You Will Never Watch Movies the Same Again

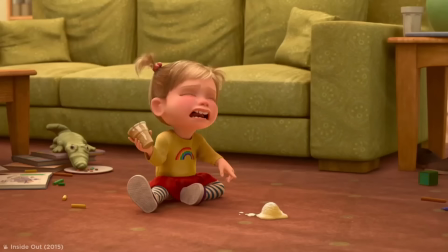Continental Tastes Sometimes it's the little things in films that gets an audience on board,
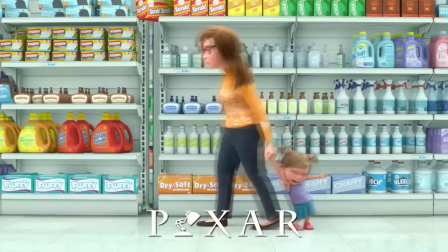And that couldn't be truer for Pixar's animated phenomenon, Inside Out.
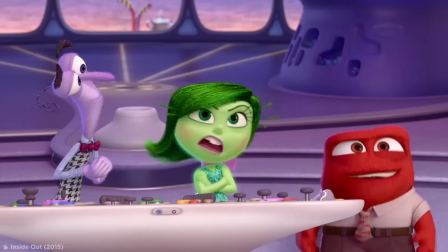The film about feelings was a surprise hit globally,
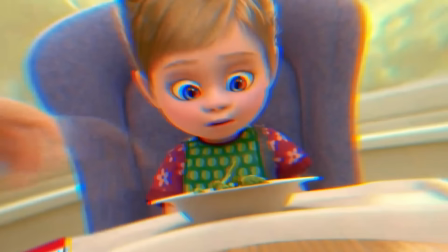and the visual designers made extra effort to ensure it could be something everyone related to.
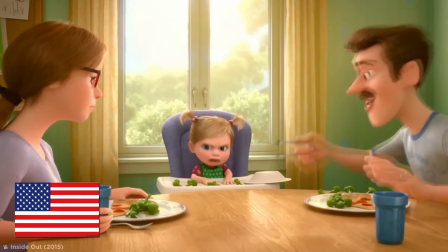In the US release of the film, Baby Riley is seen turning up her nose at a plate of broccoli.
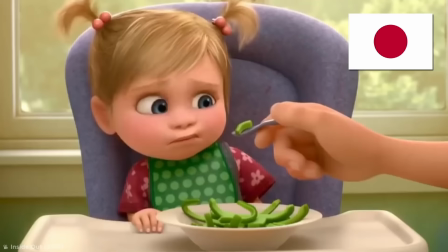But in the Japanese release, the broccoli is replaced with green peppers.
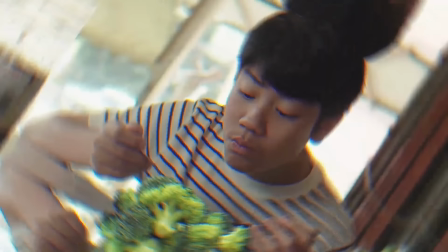In Western culture, broccoli is considered an enemy by many children, and particularly picky adults.
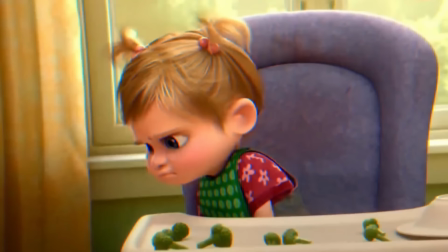But in the East, they actually tend to like it, with Japanese babies finding green bell peppers a little yuckier.
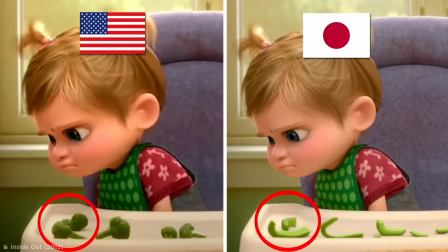Armed with this factoid, animators changed the broccoli to green bell peppers in the Japanese release so that all audiences could relate no matter where in the world they were.
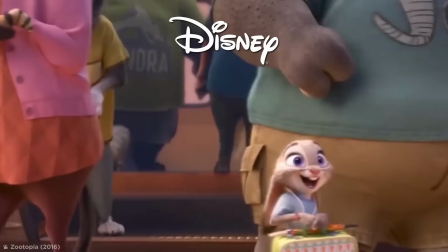The same little detail changes were also seen in Disney's Zootopia,
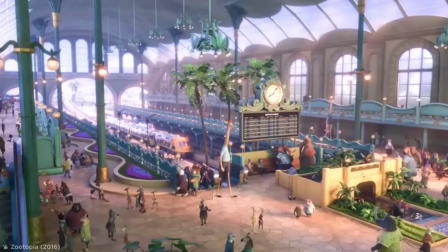an anthropomorphic family adventure following human-like animals around in a fun and fictional world.
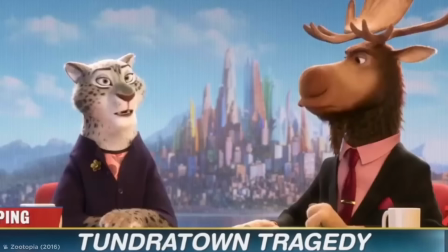It turns out that in the film's news reading scene, the animal anchor changes depending on which region it's being watched from.
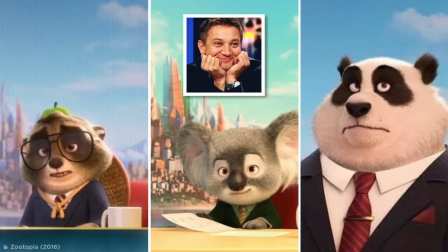Japan, for example, got a talking tanuki. Australia got a koala, and China got a panda.
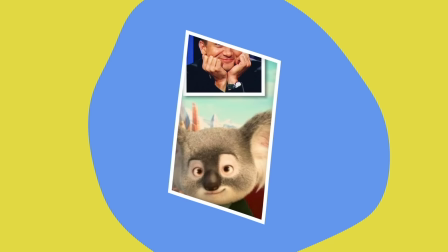If only all news in real life looked this cute. A Colorful Solution Now,
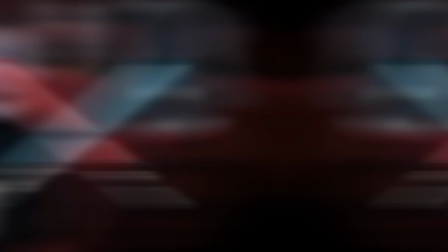my fellow Star Wars nerds will all have probably noticed one incredibly obvious detail regarding the film franchise's iconic lightsabers.
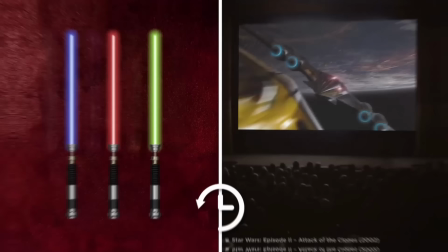Before 2002's Attack of the Clones was released, lightsabers had just three different colors.
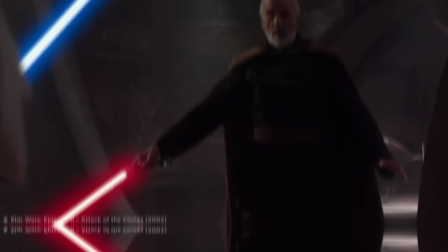For the good guys, the badass blades were green and blue, and for the bad guys, they were red.
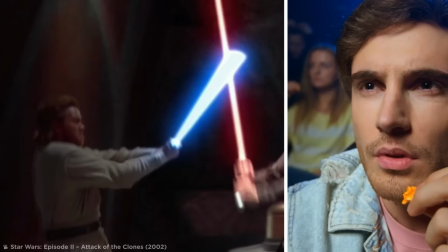Aside from the clear good versus evil connotations this established, it also helped the audience to track who was fighting who in battles.
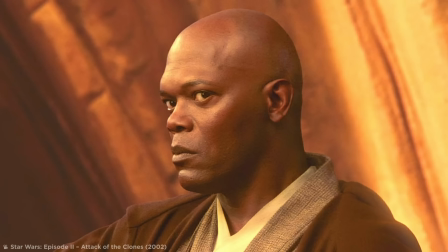But then came along Samuel Jackson. Even though he'd made iconic appearances, in films like Jurassic Park and Pulp Fiction,
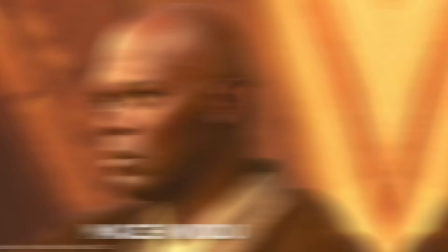he was only scripted to play the minor role of Jedi warrior Mace Windu.
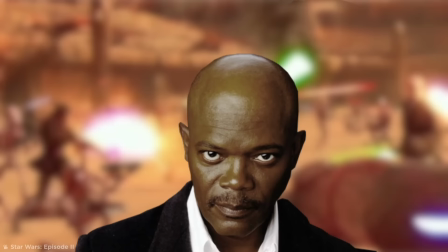But knowing that the film would have a huge fight at the end with hundreds of different lightsabers slicing through the air, Jackson was determined to stand out.
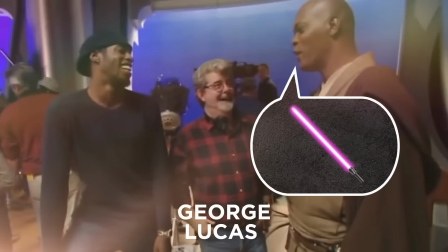He asked director George Lucas if his lightsaber could be changed to his favorite color, purple, just so he could spot himself in the midst of all that action.
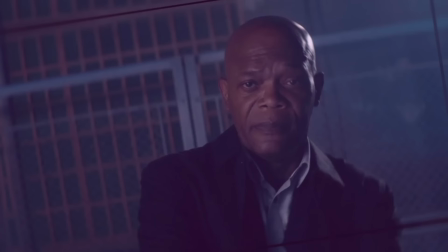Lucas just couldn't say no, and the final result made Jackson look even more cool than he already was,
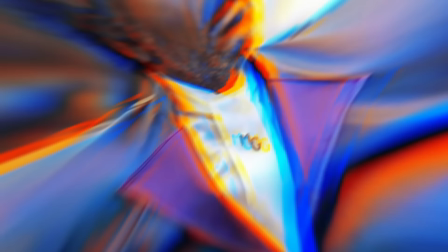but it also sparked a running gag in the majority of movies he appeared in after.
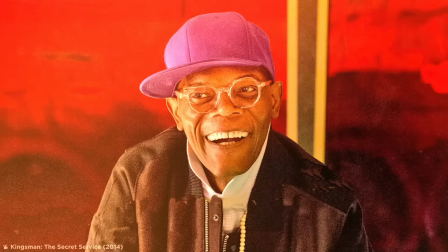His role in Unbreakable saw his character, Mr. Glass, decked head to toe in a bright purple suit.
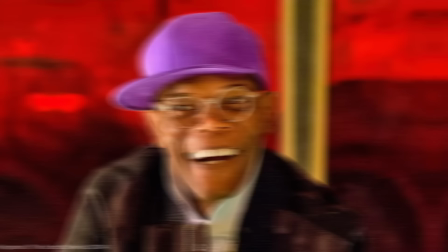His villainous portrayal of Valentine in Kingsman saw him don a bright purple cap.
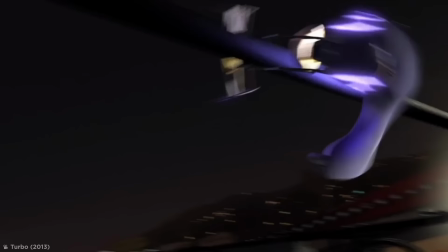Lazarus in Black Snake Moan was given a prominently purple guitar.
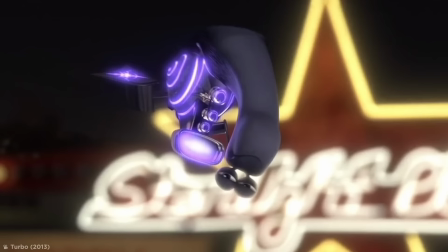And even his character Whiplash in the animated adventure Turbo was a snail with a purple lit shell.
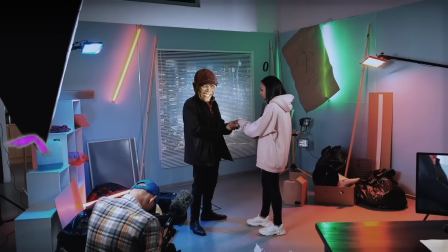So, next time you watch a Samuel Jackson movie, remember to keep your eyes peeled for a prolific purple prop.
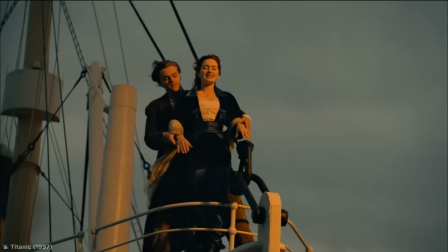The Titanic had another ending.
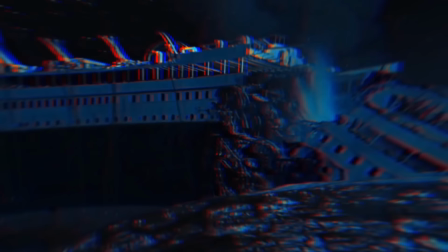James Cameron's Titanic is, without a doubt, one of the most heartbreaking movies of all time.
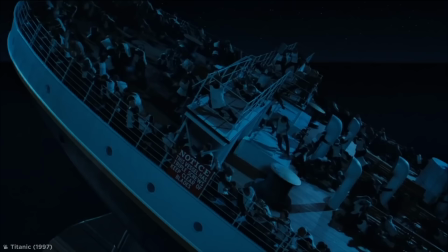Based on the real-life events of the sinking of the RMS Titanic,
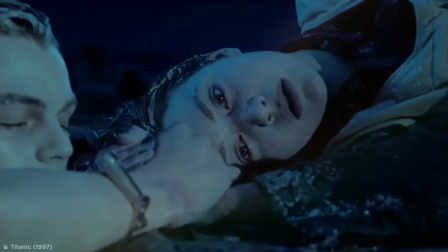it tells the fictional story of two lovers, Rose and Jack, who, spoilers, do not get their happily ever after.
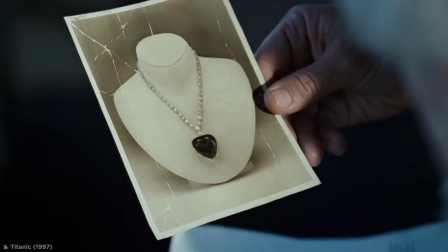As an old lady, Rose regales her tale to a bunch of intrepid treasure hunters, who are after a priceless diamond called the Heart of the Ocean.
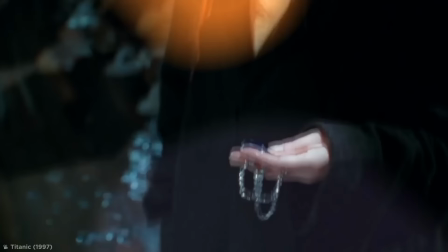Rose tells her story of love, loss, and survival, while claiming that she lost the diamond when the ship sank.
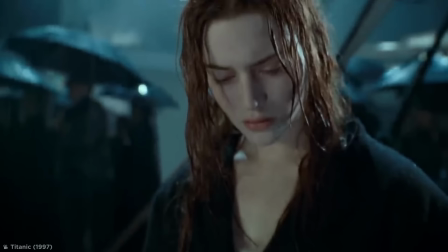But little do they know that Rose kept the diamond all those years,
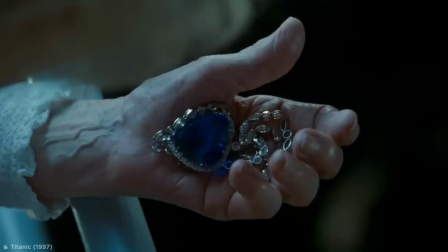and she secretly throws it into the sea over the ship's wreck site with an odd little yelp.
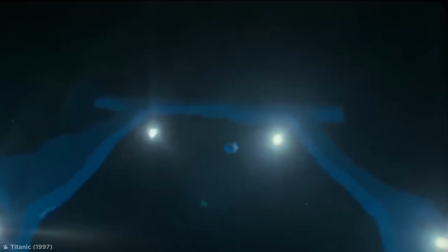It's a hard-hitting ending that, in no uncertain terms, demonstrates to the audience love really is the greatest treasure of all.
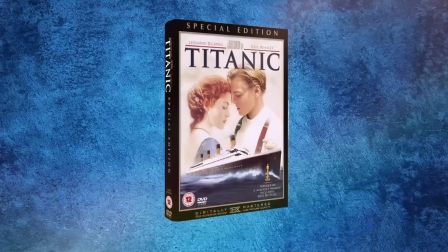But it wasn't always going to end so poignantly.